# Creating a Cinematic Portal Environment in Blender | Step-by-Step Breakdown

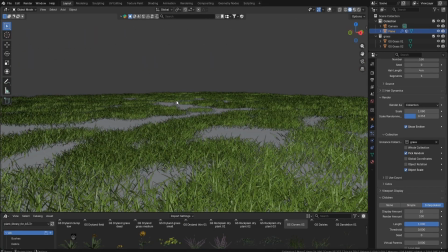8:15 They're all facing the same direction, which I don't want. So what I'll do is check advance rotation and change the face. You can see all of them are changing the rotation. Then I'll randomize it so they all don't look the same.
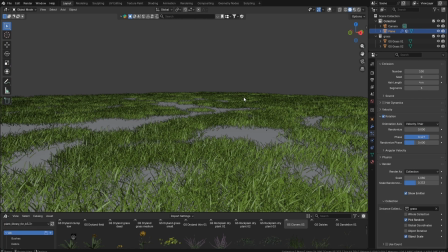8:34 I don't know what this does, so I'll leave it at that. And there you go, you just learned how to use the particle system.
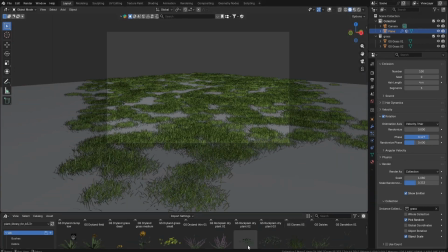8:43 It's easy, right? Okay, so now to the final part.
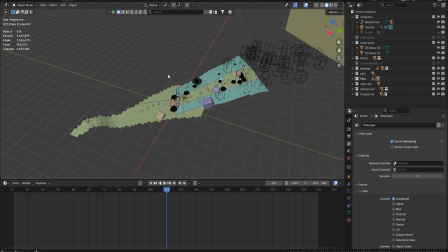8:50 I will explain the lighting of this whole scene.
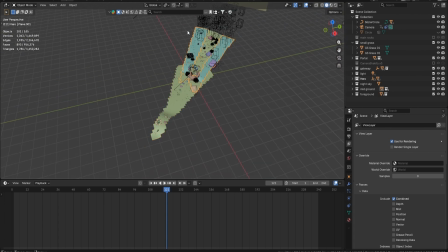8:54 I removed the foreground and middle ground's extra vertices that
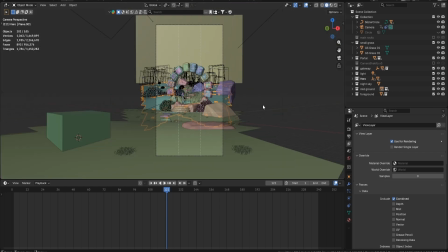9:00 were not present in the viewport in the scene,
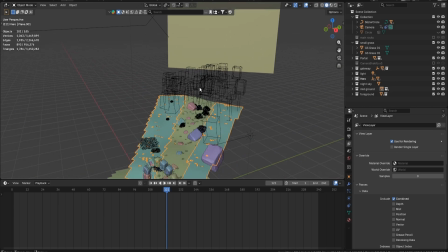9:04 so I deleted them. I just duplicate
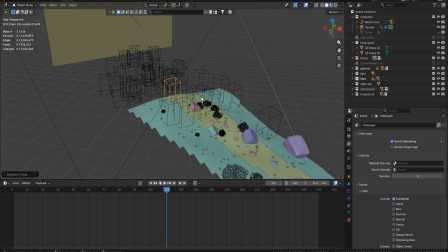9:11 by duplicate I mean Alt D these trees everywhere, just to fill the gaps.
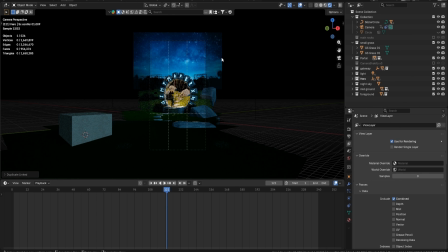9:20 You can see for the lighting I added a sun lamp, gave it a blue tint,
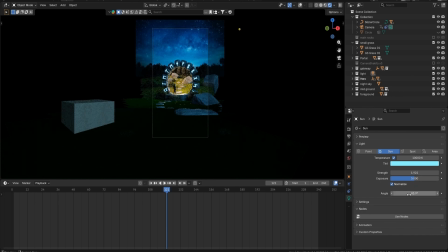9:30 and like this is the whole setting.
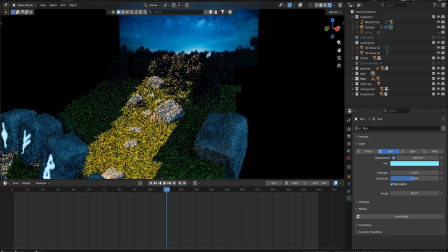9:33 And now for the part where how I lighted this scene differently.
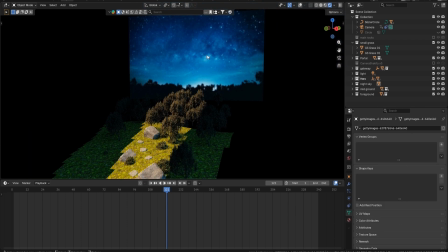9:43 You can see for the background I used as an image as plane. Just found an image on Google and I just pasted it here.
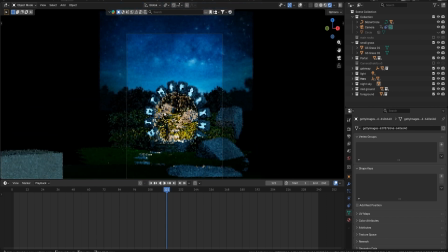9:52 You see there's a light here,
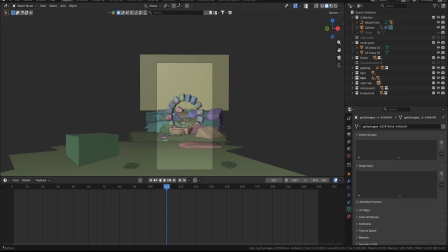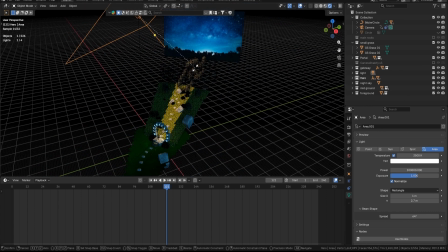9:58 this light is what's affecting this scene. So if I change the direction, you will see only that part is being affected.
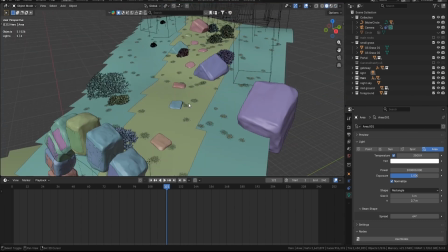10:07 And how did I do that? It's very easy and very simple.
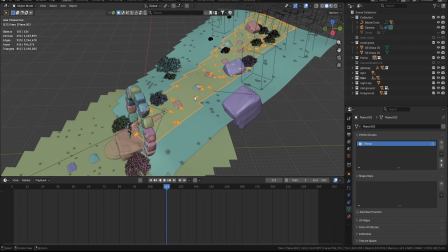10:12 What I did was separated this mesh from this scene.
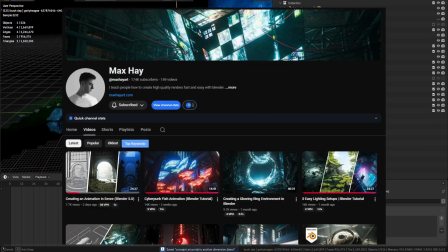10:20 There's a YouTuber here whose name is Max Hay Art. I follow his steps.
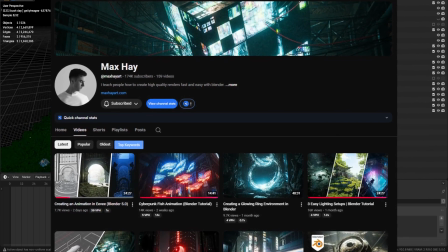10:26 He's like he really gives good tips in YouTube.
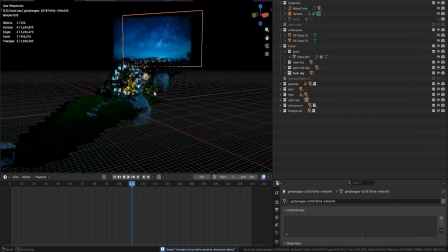10:30 So I just follow his tutorials, and I thought, why not as practice make that.
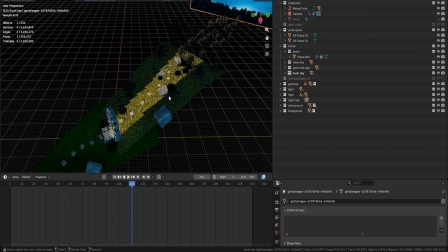10:36 So what he did was make a collection and add all those things that you want to have different light,
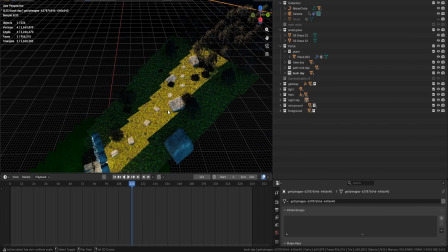10:45 like the have like daytime effect, light effect, to be put in this one single collection,
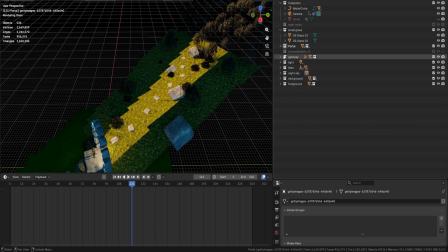10:53 this one. And now what I would do is select this light,
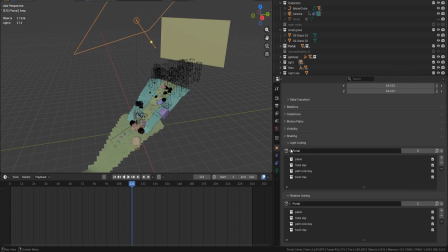11:01 go to its properties and go to shading, and you will see light linking.
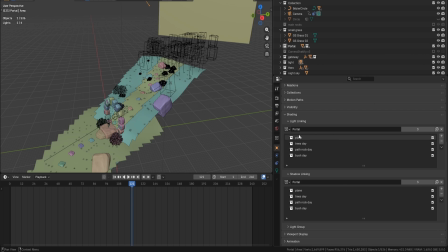11:09 What light linking will do is let me show you.
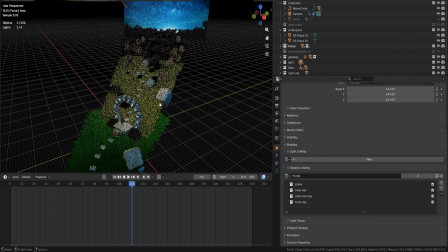11:16 If I didn't use this light linking, what happened? Everything will be affected by this light.
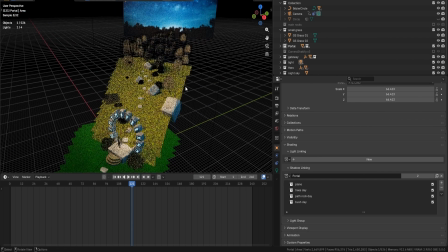11:23 This area light will affect everything. So this light linking,
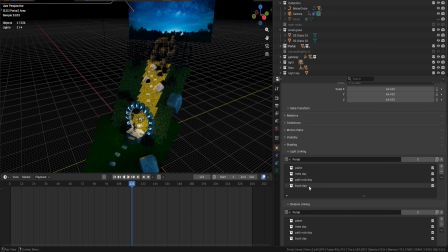11:30 what it does is those collections that are in this light linking area, they will be affected by the light.
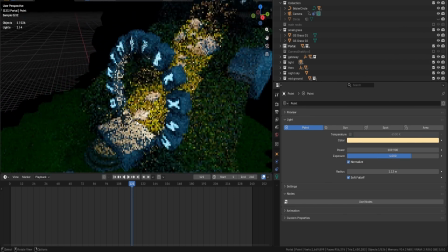11:38 And I added a point light so that the light will affect these things.
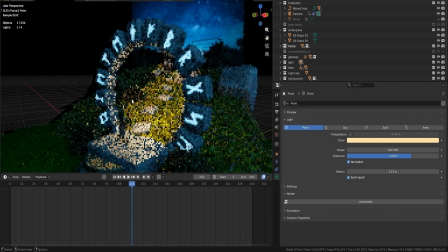11:43 This light will affect the rocks from the inside.
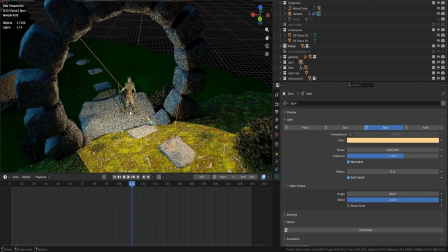11:48 And I also added a spotlight so that light is like shooting out of this, giving away light. This thing is giving away light. Now comes the last piece, the traveler.
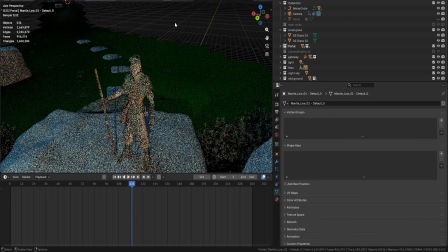12:03 I found this traveler in I think I found this guy in Sketchfab.
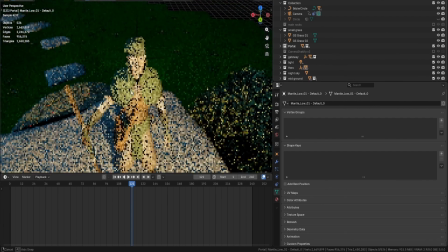12:10 Yeah, this guy is from Sketchfab. I brought this guy into Blender, and for his shading,
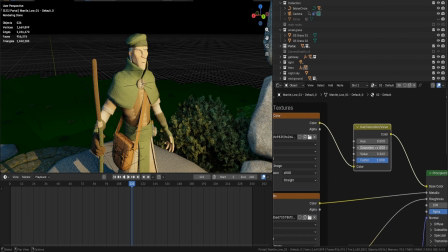12:18 what I did was added a hue saturation node on it to darken him.